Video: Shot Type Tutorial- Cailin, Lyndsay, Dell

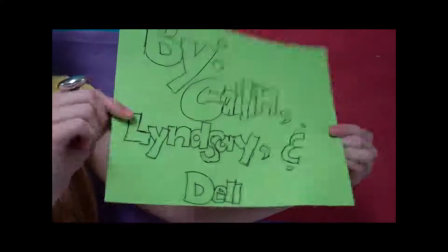0:04 Camera angles and positions by Cailin, Lyndsay, and Dell.
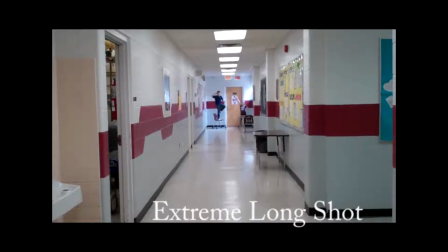0:09 Extreme long shot. Figure is tiny in a very large area. Extreme long shot.
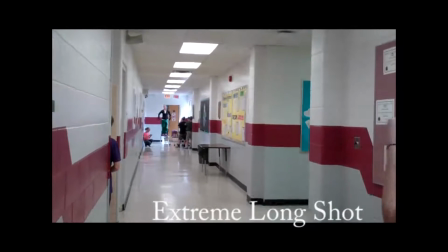0:15 Cameraman is a long ways away from the subject. Long shot.
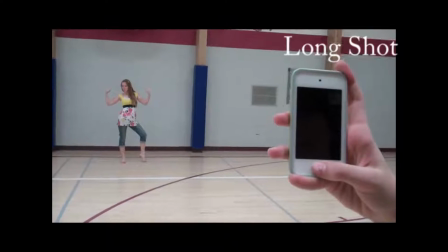0:20 Figure is small in the frame. The cameraman is fairly far away from the subject. Medium long shot. Object is distinct and somewhat close with lots of head and foot room.
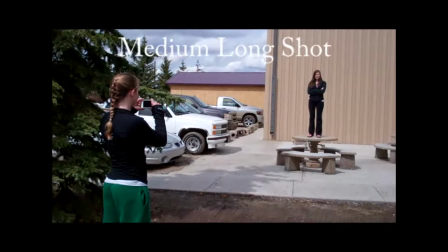0:31 For this shot, the cameraman is quite a ways away from the subject. Full shot.
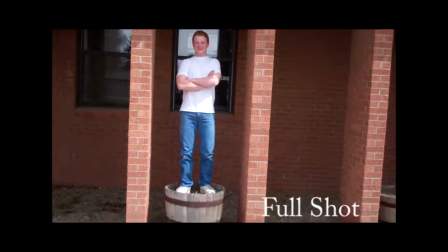0:37 Object fills screen from top to bottom with little room on the top and bottom. Cameraman is partially close to the subject.
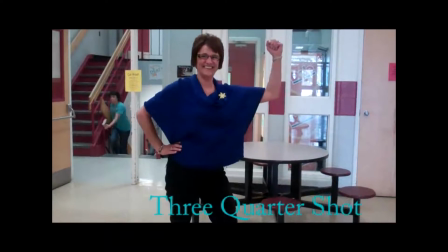0:46 Three-quarter shot. Shows subject from the knees to the top of the head. Cameraman is getting close to the subject.
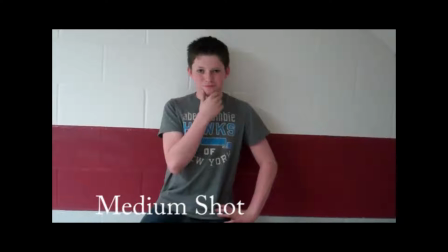0:55 Medium shot. Shows the subject from the belt line to the top of the head. The cameraman is fairly close to the subject.
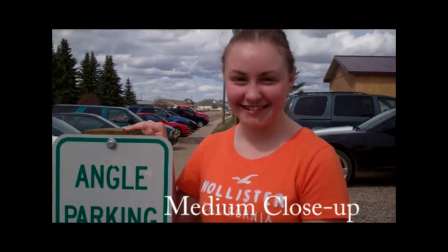1:02 Medium close-up. Shot shows the subject from the chest to the top of the head. The cameraman is a couple feet away from the subject.
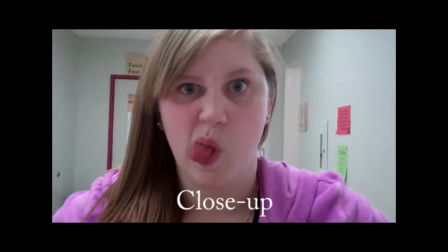1:12 Close-up. Shot shows the subject from the shoulders to the top of the head. Cameraman is very close to subject.
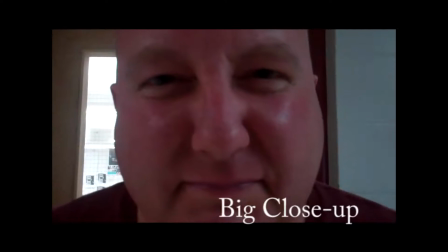1:19 Big close-up. The shot shows the subject from below the chin to the forehead or hairline.
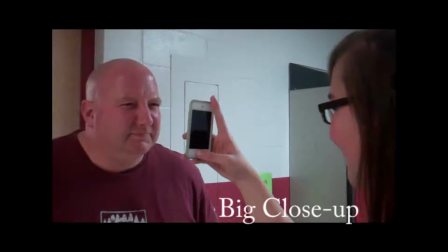1:24 The cameraman is extremely close. Extreme close-up.
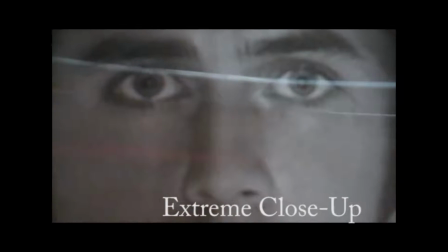1:29 The shot shows the subject from the base of the nose to the top of the eyebrows. The cameraman is a little too close for comfort.
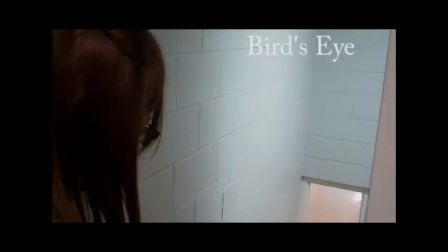1:39 Bird's eye. A shot taken from above. The cameraman is high above the subject.
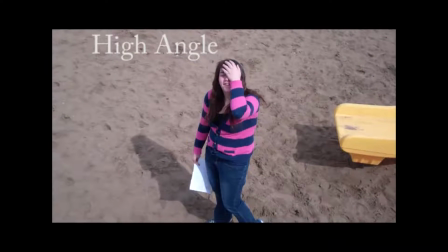1:46 High angle. The camera looks down on the subject, often used to make a figure seem vulnerable.
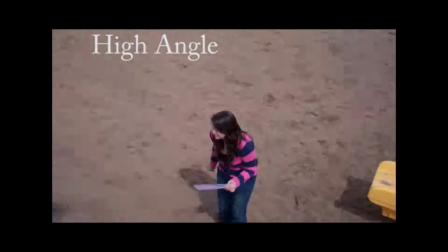1:51 The cameraman is high above the subject. Neutral angle.
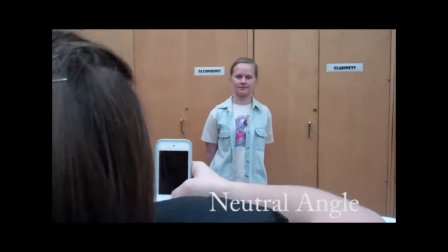1:56 The shot shows the subject taken from straight on. This shot is taken with the cameraman at the same level as the subject.
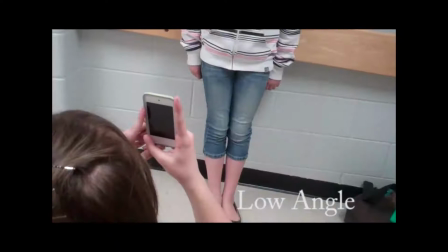2:04 Low angle. The shot shows the subject taken from a low angle. The cameraman is below the subject, facing up.
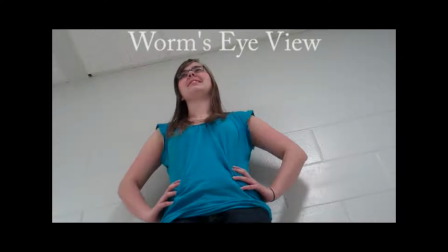2:13 Worm's eye. The shot shows the subject looking up at something to make it look taller or larger.
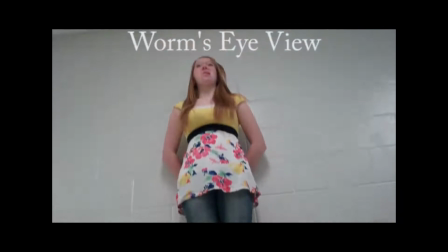2:19 Cameraman is much lower than the subject, looking up. Camera movement.
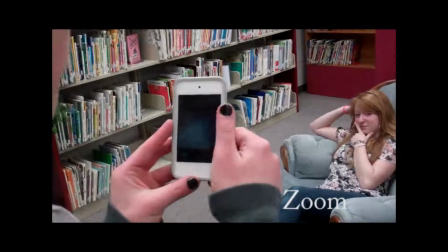2:26 Zoom. Zooming in closer on the subject. The cameraman uses the zoom function on the camera to zoom in closer on the object.
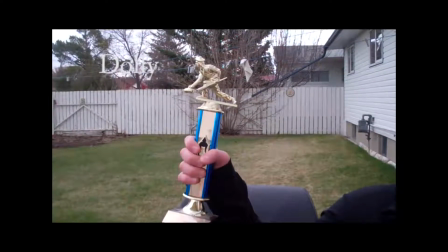2:35 Dolly track. A camera is on a set of tracks so it can follow the subject.
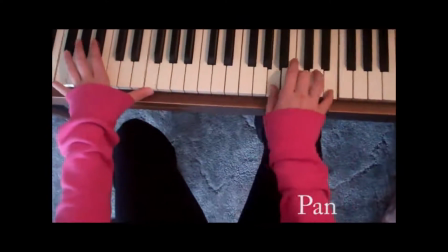2:43 Pan. The camera starts and then moves to the side.
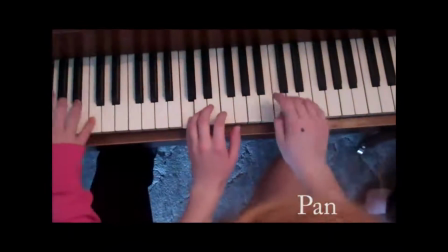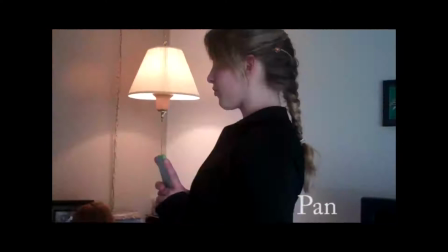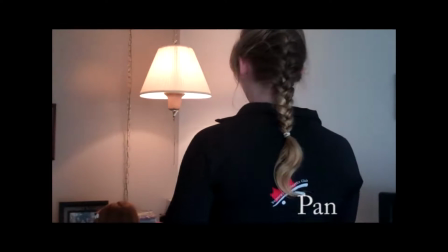2:57 Camera pivots from side to side.
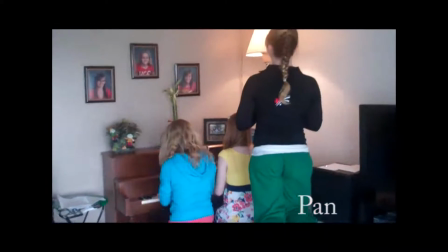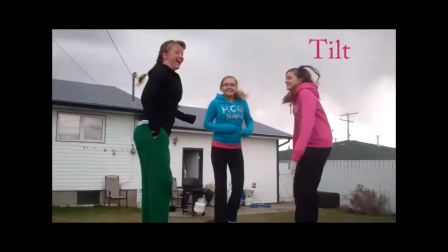3:08 Tilt. The camera moves up and down, like it's nodding. The camera moves up and down with the subject.
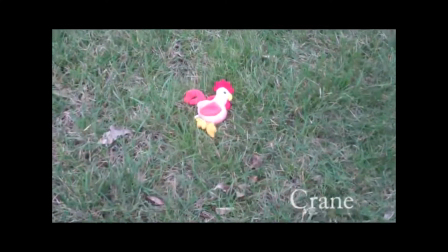3:21 Slow-mo. Crane. Like a dolly in the air. A large piece of equipment that can move up, down, left, right, swoop in, or move diagonally out.
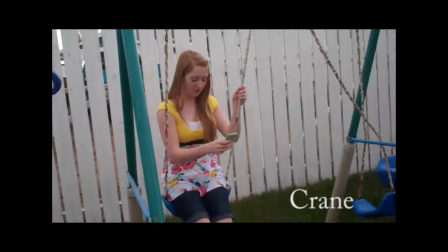3:31 Slow-mo. A crane is a large piece of equipment that moves as necessary.
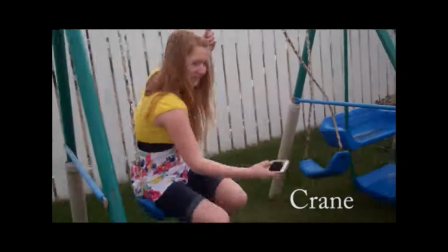Shot types. Establishing shot establishes the context for a scene by showing important figures or objects.
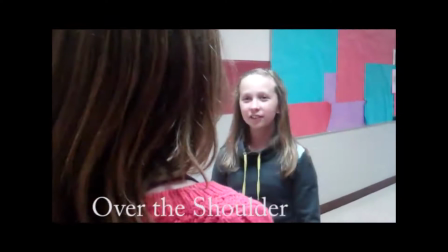3:53 Two shot, a shot with two subjects. Over the shoulder shot, a shot taken from the perspective of another person's shoulder.
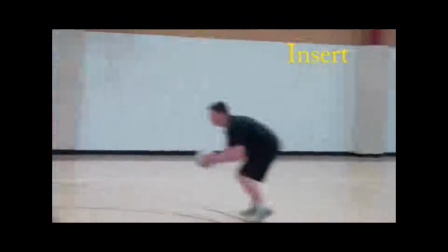4:03 Reverse, switching back and forth between two characters. Insert. Inserting a different shot to show the scene from a different angle.
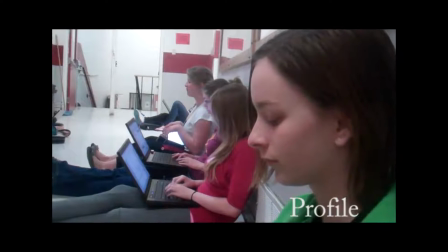4:10 Profile shot, a shot of somebody from the side.